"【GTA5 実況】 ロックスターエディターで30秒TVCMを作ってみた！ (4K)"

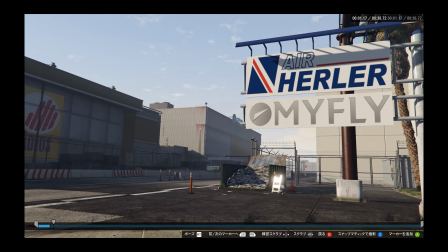ちょっと見づらいですねこんな感じかな今回はねガチ編集じゃなくガッツリ編集するんじゃなくて
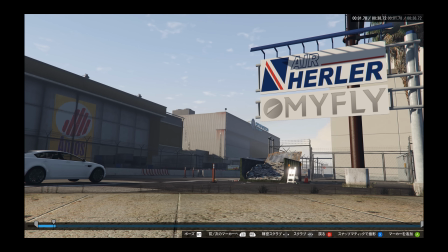いつもと違って簡単な編集ですからね本当にちゃちゃっと押していきたい感じ1台の車が通ってきました空港入っていきました
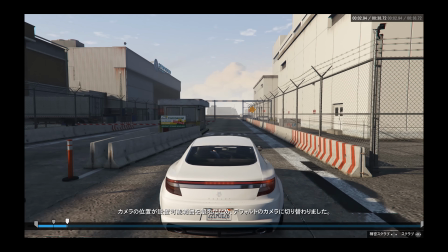それが分かった瞬間にカメラを切り替えると
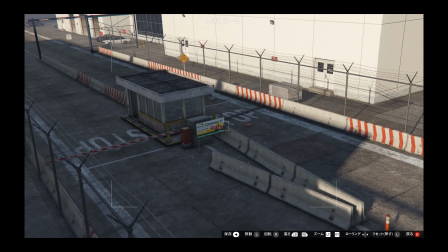そうですね空港の料金所入り口を通るところなので多分ここら辺にね何かしら監視カメラが設置してあるでしょう
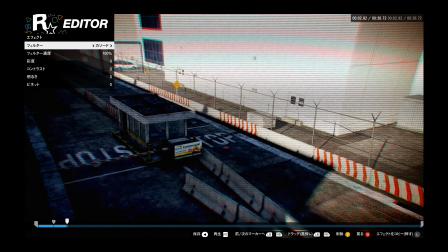ということを想定してエフェクトを使ってみましょうこんな感じのエフェクトこれちょっとね線が強いので
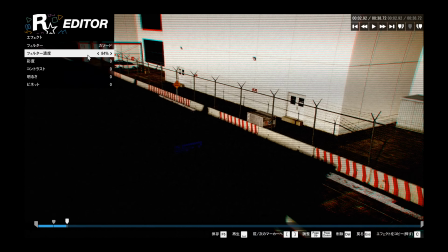もうちょっとエフェクトを弱めてみましょう
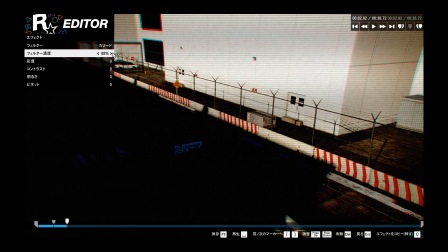ダメだなこのエフェクト弱めるとなんかコントラストが強くなって見づらくなっちゃうの逆にねそういう場合は明るさを上げるコントラストを下げる
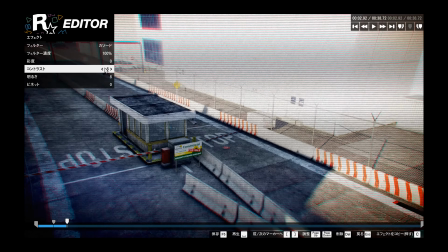下げたらなんか変なことになったの上げるかまあ適当にね調整してみましょう見やすいように
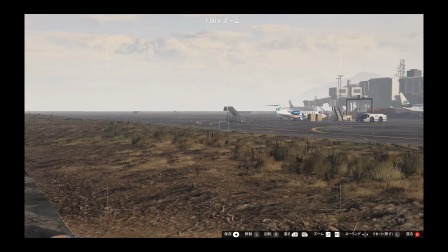OKOKプライベートジェット機の存在感の大きさ
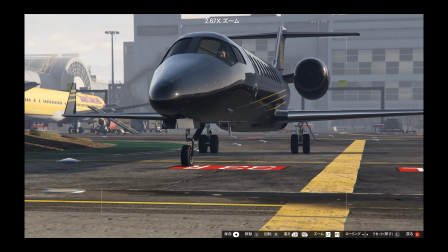機体自体が結構でかいですからその感じを強調するために
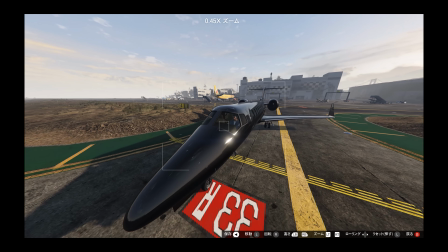ズームアウトではなくてあえて拙者にして
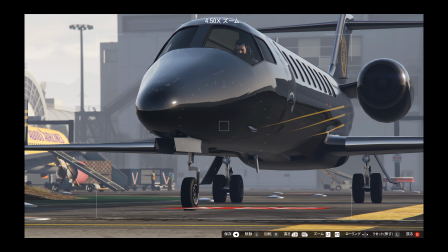画面の大部分をプライベートジェット機で収めて地面にカメラを置いてさらに振動を加えることで
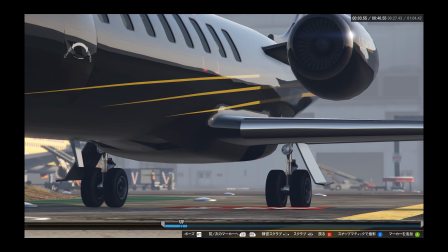若干緩やかめの振動を加えることでその雰囲気を味を出すことができると
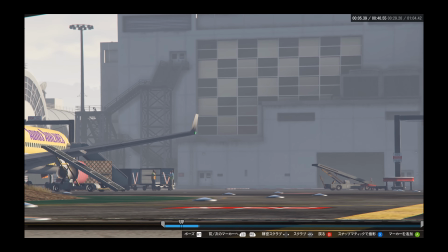強調してみましょうそういうのも面白いと思いますでなんだろう
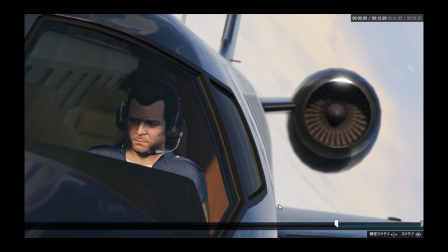旋回している時にマイケルの顔に徐々に日が当たっていくここめちゃくちゃかっこいいですよねここをぜひ入れたいなと思います
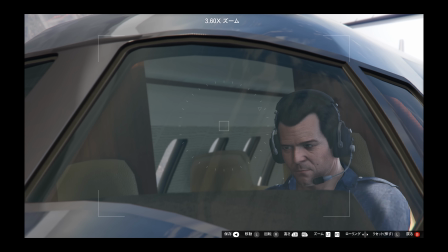日が当たる演出なので向こう側に画面左上の方に太陽があるわけじゃないですかだから画面左上の方をちょっと開けておいて何かあるんだろうなみたいな
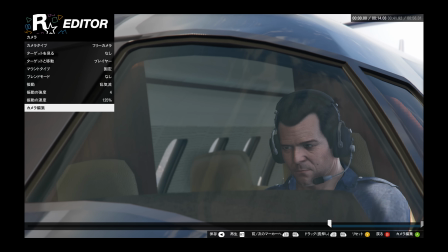強調しておきつつのカメラアングルでもうちょっとマイケルを強めてもいいかね画面上の左の左上の方を強調しておきつつ
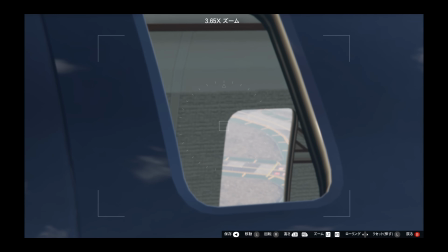眩しいって時にマイケル眩しいよって時に
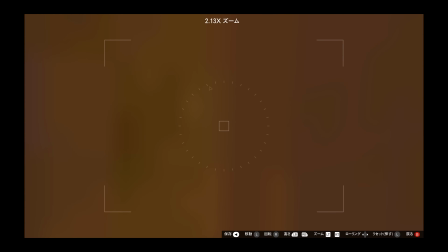こう機内視点にして切り替えてこうわーなんかもうかっこいいアングルいっぱいありますね
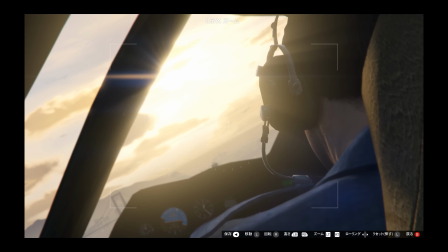どれにしてもかっこいいなどれにしてもかっこいいですねこんな感じでね太陽を拝むと
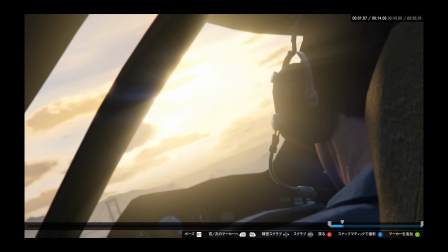もうちょっと早いこのタイミング重要ですよ切り替えるタイミング早すぎてもありだし遅すぎてもありだし
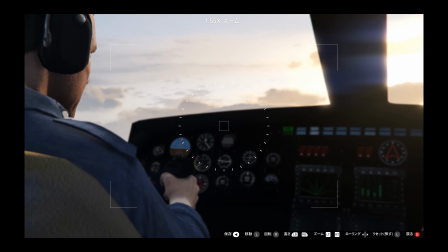一瞬のバッチグーのタイミングきっとあるはずですそこをね探しましょうあーかっこいいねこの夕日ね
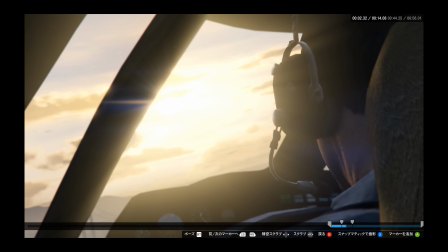朝日か
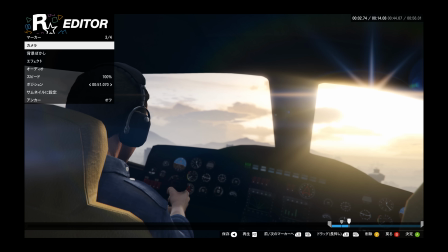これで
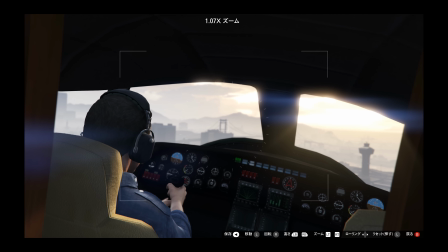ただ朝日を映すだけじゃもういい加減くどいからあまりにもやりすぎてくどいので朝日を拝んでんだけど
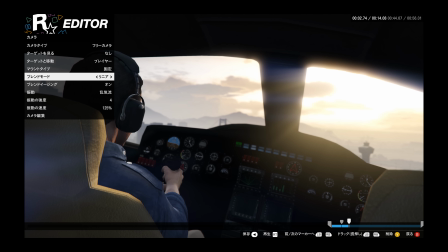それだけで終わらせずにブレンドモードで動きを加えるんですよ
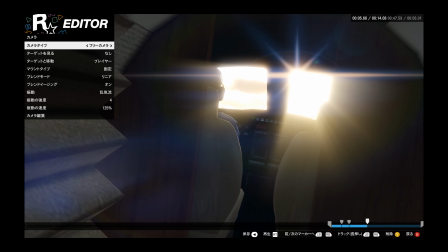動きの最終地点を飛行機スタントの目的地にします
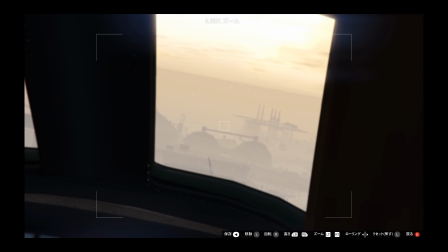あそこねわかります?あそこおっぱいみたいな形状してるスタントおっぱいなんかね
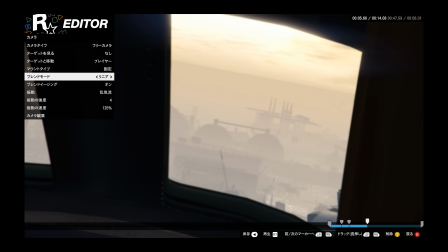あの中をねあの谷間をねこれからくぐっていくという感じですよさあ皆さんあの上に乗っかっているのがブラジャーあの谷間をくぐっていきましょう楽しみですねそんな感じでねおっぱいを強調していきましょうかターゲットを変えて
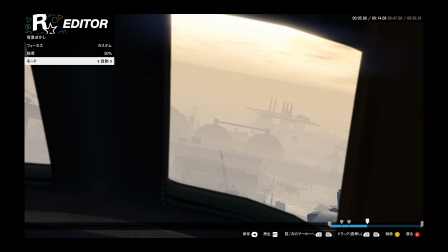どうしようかなぼかしを変えて自動かなこうするとぼかしを排除できます
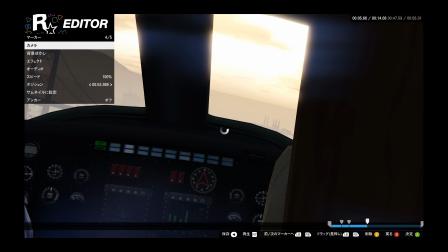さあアングルが切り替わってきますここで動きを止めるリニアを無しにする